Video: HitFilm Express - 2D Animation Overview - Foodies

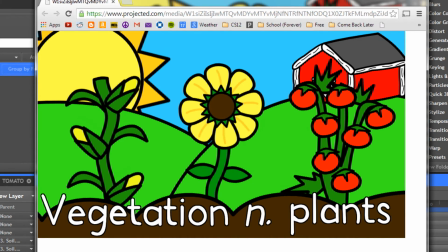[0:00]
Hey guys, this is a quick overview of my process for making this GIF. I just entered it in a Project ED GIF contest. I think the contest is called Foodies or something like that. So this was my entry.
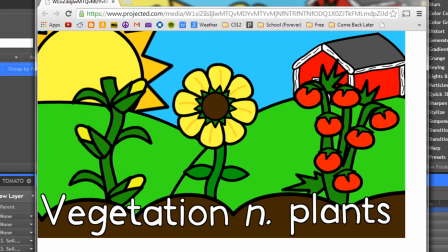[0:15]
I wanted to do a behind the scenes or a kind of overview of my process for making it. So if you look on my channel,
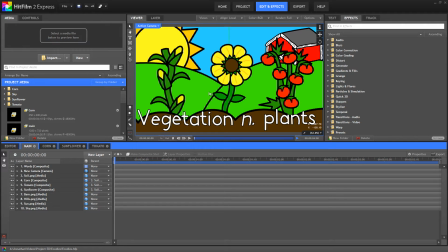[0:21]
I have a time lapse of me creating the assets for this animation. and I created those in a free program called Inkscape. You can find that online. I'll put a download link for that in the description.
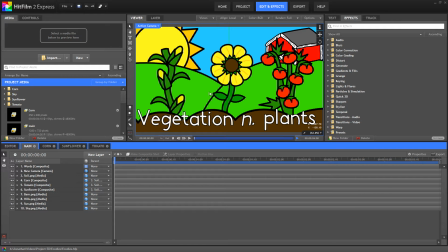[0:35]
And what it is is a vector creation software and it's pretty awesome for a free software. And then what I did is I brought this into HitFilm 2 Express, which unfortunately is not a free software, but it is a relatively cheap compositing software where I did all of my animation.
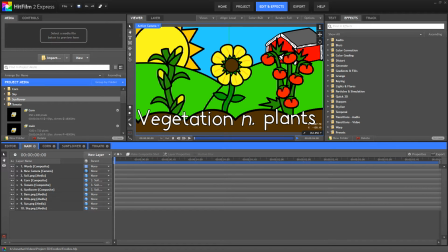[0:53]
So I exported pretty much all of my assets as PNGs to preserve transparency and edit them in their own compositions.
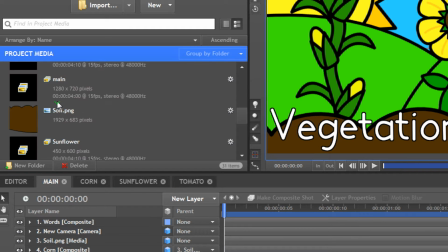[1:02]
If we look over here in my project media, you see I separated everything into folders and you can see I even separated individual leafs into their own PNGs and the stem is its own and everything.
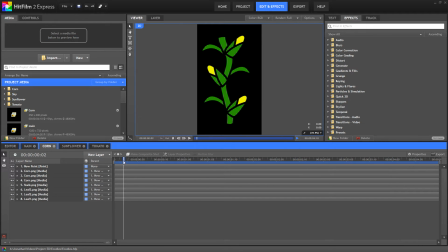[1:14]
And what I did is I brought those into their own composition. So here we have our corn composition. We have keyframes in rotation so that each individual,
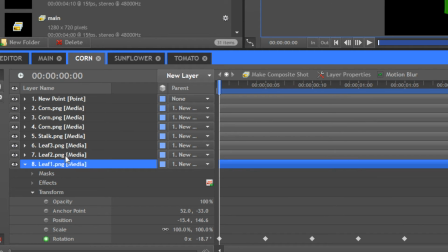[1:23]
if we kind of click on this leaf, what we can see here is that our anchor point is down here by this part of the leaf.
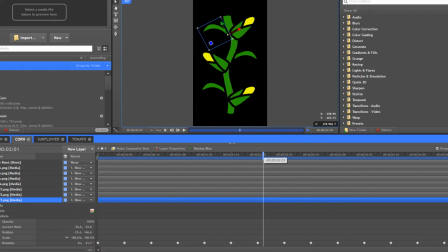[1:30]
And if we focus on just that part, it actually, if you look at the frame of reference of this stock, then you can see that our leaf is actually moving in that frame of reference. it's rotating slightly with this with these keyframes that these keyframes do and it's the same thing for each
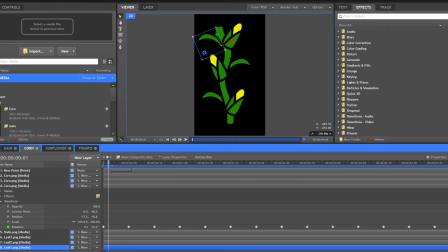[1:49]
of these leaves and the corn as well as you can see I did that there so if we focus on just one piece of corn yeah and each of them is slightly different how much it moves so that way it kind of all looks kind of natural because nothing is too perfect so
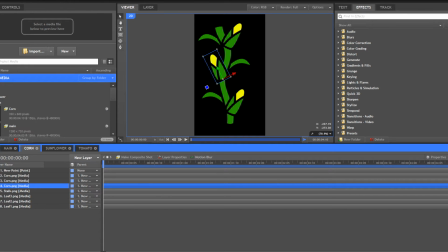[2:07]
it looks a little more natural. And the stock actually on its own doesn't do anything.
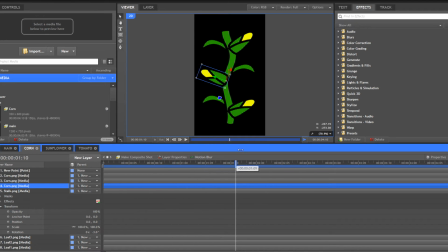[2:14]
I did rotate it slightly just because, I don't know, it didn't look straight when I exported it, I guess.
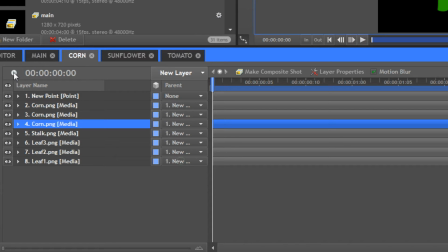[2:21]
But what I did is I parented all of these to a point. If you're in After Effects, this might be called a null, I think.
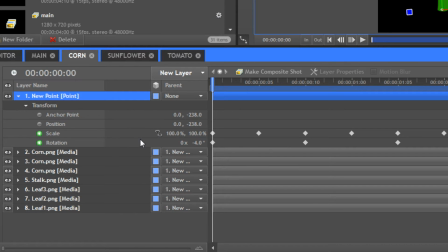[2:27]
And then with this, I rotated the scale slightly.
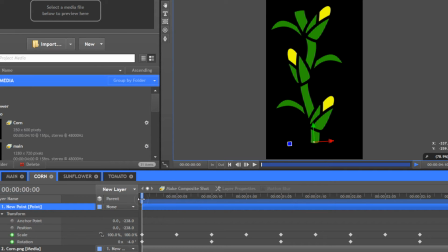[2:31]
I'm sorry, I keyframed the scale, just the Y scale, so it kind of looks like it squishes down when it gets to here and I also rotate it uh keyframe the rotation by a total of eight degrees so negative four to four and then back to negative four so it kind of looks
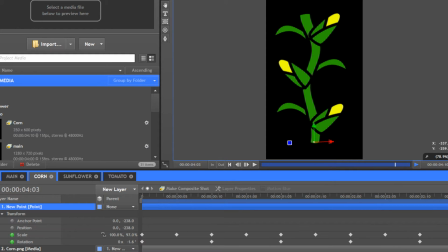[2:47]
like it's bouncing in a kind of happy way if you know plants could be happy
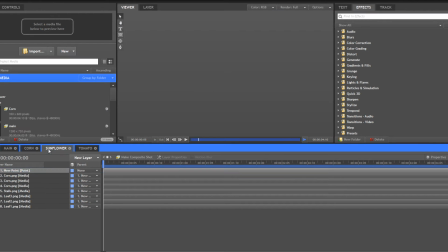[2:53]
I don't know if that's possible I don't think that's possible and essentially I just did the same thing with
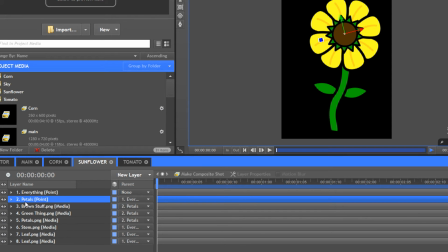[2:58]
each of these so with the sunflower what I did is I got all of the individual petals, the green thing as I labeled it, the brown stuff as I labeled it, I'm sure there's scientific names to all of these parts of the plant, and I parented them to this one point that I named Petals,
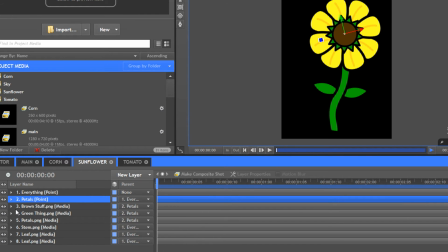[3:15]
and just added a rotation keyframe, like I did in a similar to what I did for the leaves in the corn, and I made it rotate back and forth,
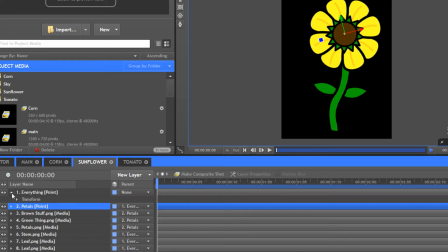[3:28]
kind of against what was happening what I eventually did with everything which is this blank point which I parented everything else to everything else I parented to this point including my petals my final petals so yeah it kind of gives this illusion of
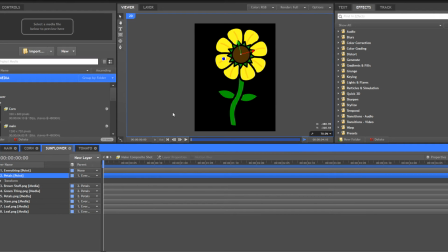[3:45]
moving back and forth I didn't separate the individual petals because I didn't I probably would have looked cool if they were all rustling together but that would have just taken way too much time to animate so I just exported it all as one.
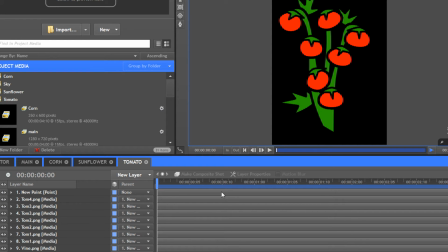[3:58]
And something very similar with the tomatoes. I individually rotated each of these. Same thing with each tomato.